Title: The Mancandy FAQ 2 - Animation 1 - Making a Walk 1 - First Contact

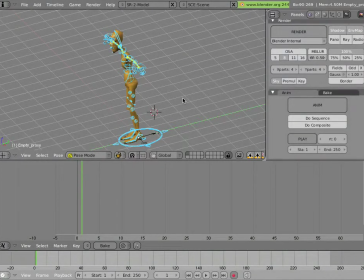We have a file set up for animation, and let's do a simple walk cycle with Mancandy, which is an important type of animation since walk cycles are often needed in animations or in games.
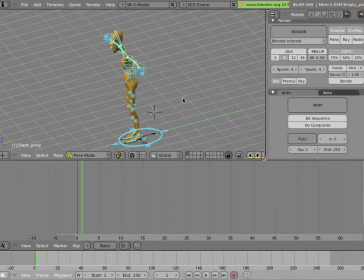And it's also a little bit challenging because you have to do quite a few steps to get the walk to behave the way you want. And finally, you would want to take that walk cycle, which is usually one step, or the two steps, left and right,
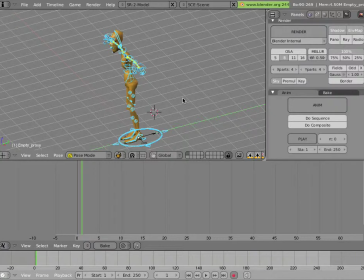and put it cycling forward so the character moves around, and then place that on a path so you can have the character walk around corners and up and down hills and so on and so forth. And that's quite a few steps.
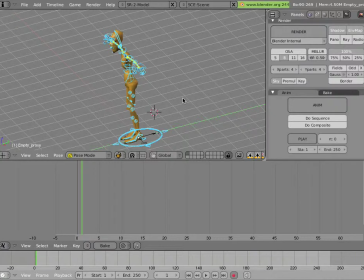Now, the first thing to think about is just concentrate on the one step, the one primary unit of animation that you're going to repeat in your cycle. And it's good to think of animations as being broken down between some key or important poses
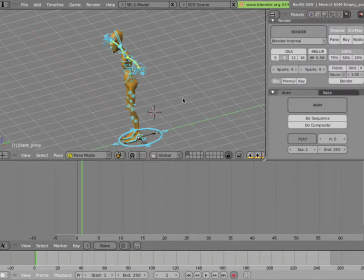that the character takes that are either extreme poses or storytelling poses, etc. And for a walk, there aren't that many of them, and it's pretty easy to plan the walk as taking place between two contact positions.
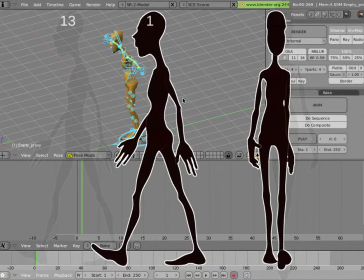Now, that contact is when the front foot first hits the ground, the heel first strikes the ground. That's a contact position. And between those two contacts,
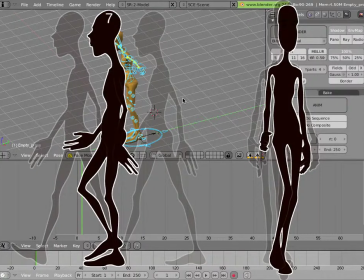you have a passing position in the middle where the character is pivoting over the foot that's on the ground.
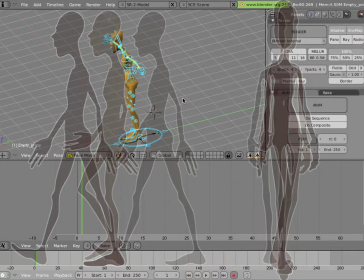And between the first contact and the passing position,
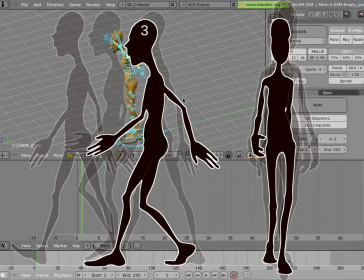you can think that there's a down position where the character is at his lowest because the weight is now settled on the front foot.
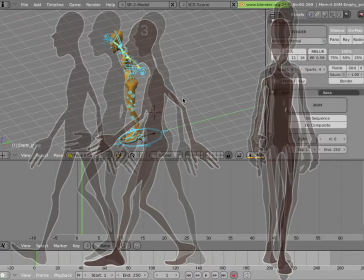And then between the pass position and the last contact, there's an up position, which is the highest position in the cycle,
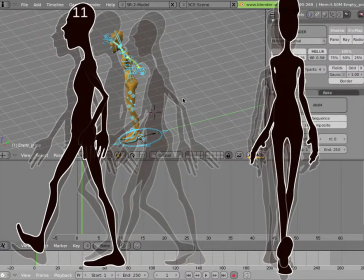and that takes place because the character is pushing off the back leg and
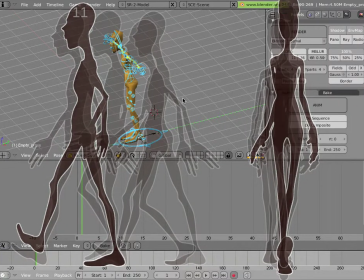getting that power and strength to the walk that will enable the back foot to continue swinging forward and
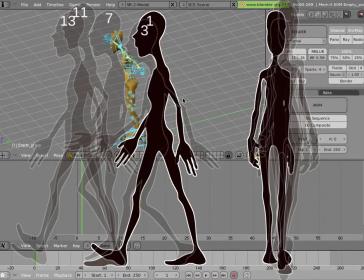land forward. And so that's our up position. So once you have those poses created,
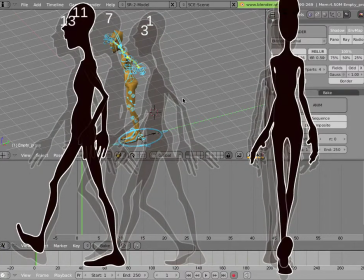you can then start refining your animation by adding further in between poses
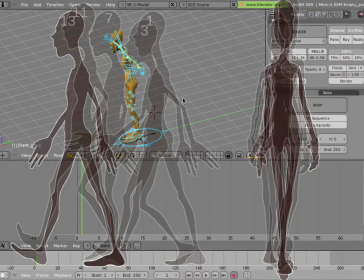and by limbering up the character so that everything doesn't move at the same time.
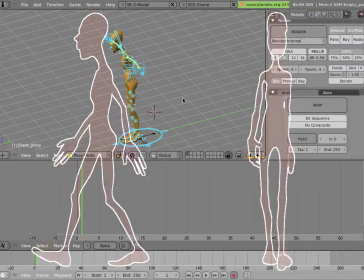The arms don't necessarily move at the same speed as the legs, and even within the arm itself, you might have the hand trailing the forearm, trailing the bicep or upper arm, and trailing the shoulder,
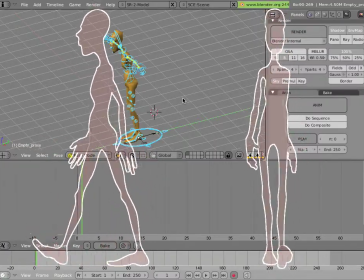so that the whole hand is swinging a lot more limber and loose than something that's moving as one big chunk. So before we start, let's save the file.
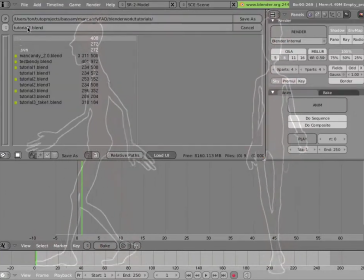And now that we have that saved, we'll start doing our action.
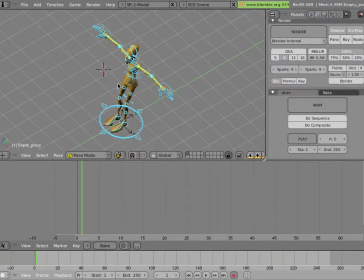Now, just a quick primer on the viewports. You can use the numpad key on your keyboard, if you're on a desktop computer at least. 3 is side view, 1 is front, 7 is top. And shift-clicking them does the opposite side, so you get the right view, the back, and the bottom, etc.
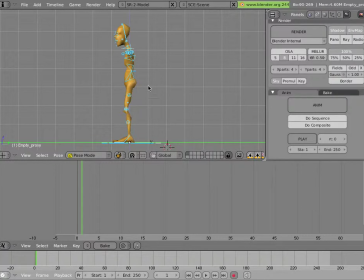You can use the middle mouse button to kind of freely change the view.
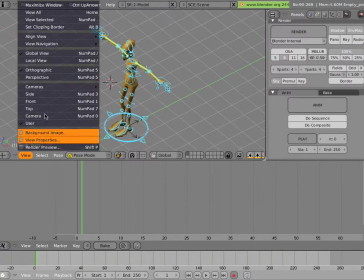And you can actually access everything in the menu here. So now that we've done that,
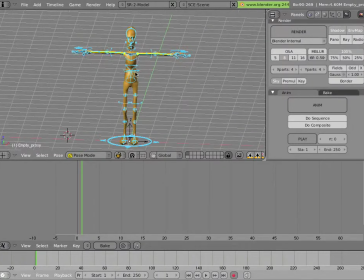let's do a rig, and we'll see that we're seeing quite a bit more than we'll actually end up animating in the walk.
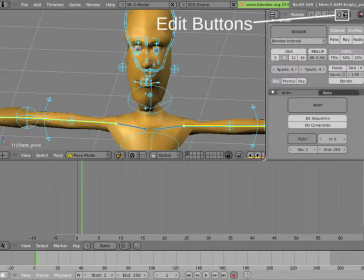We're not going to animate his face, so we can toggle the layers off by shift-clicking them, and shift-click on the face layers, for instance.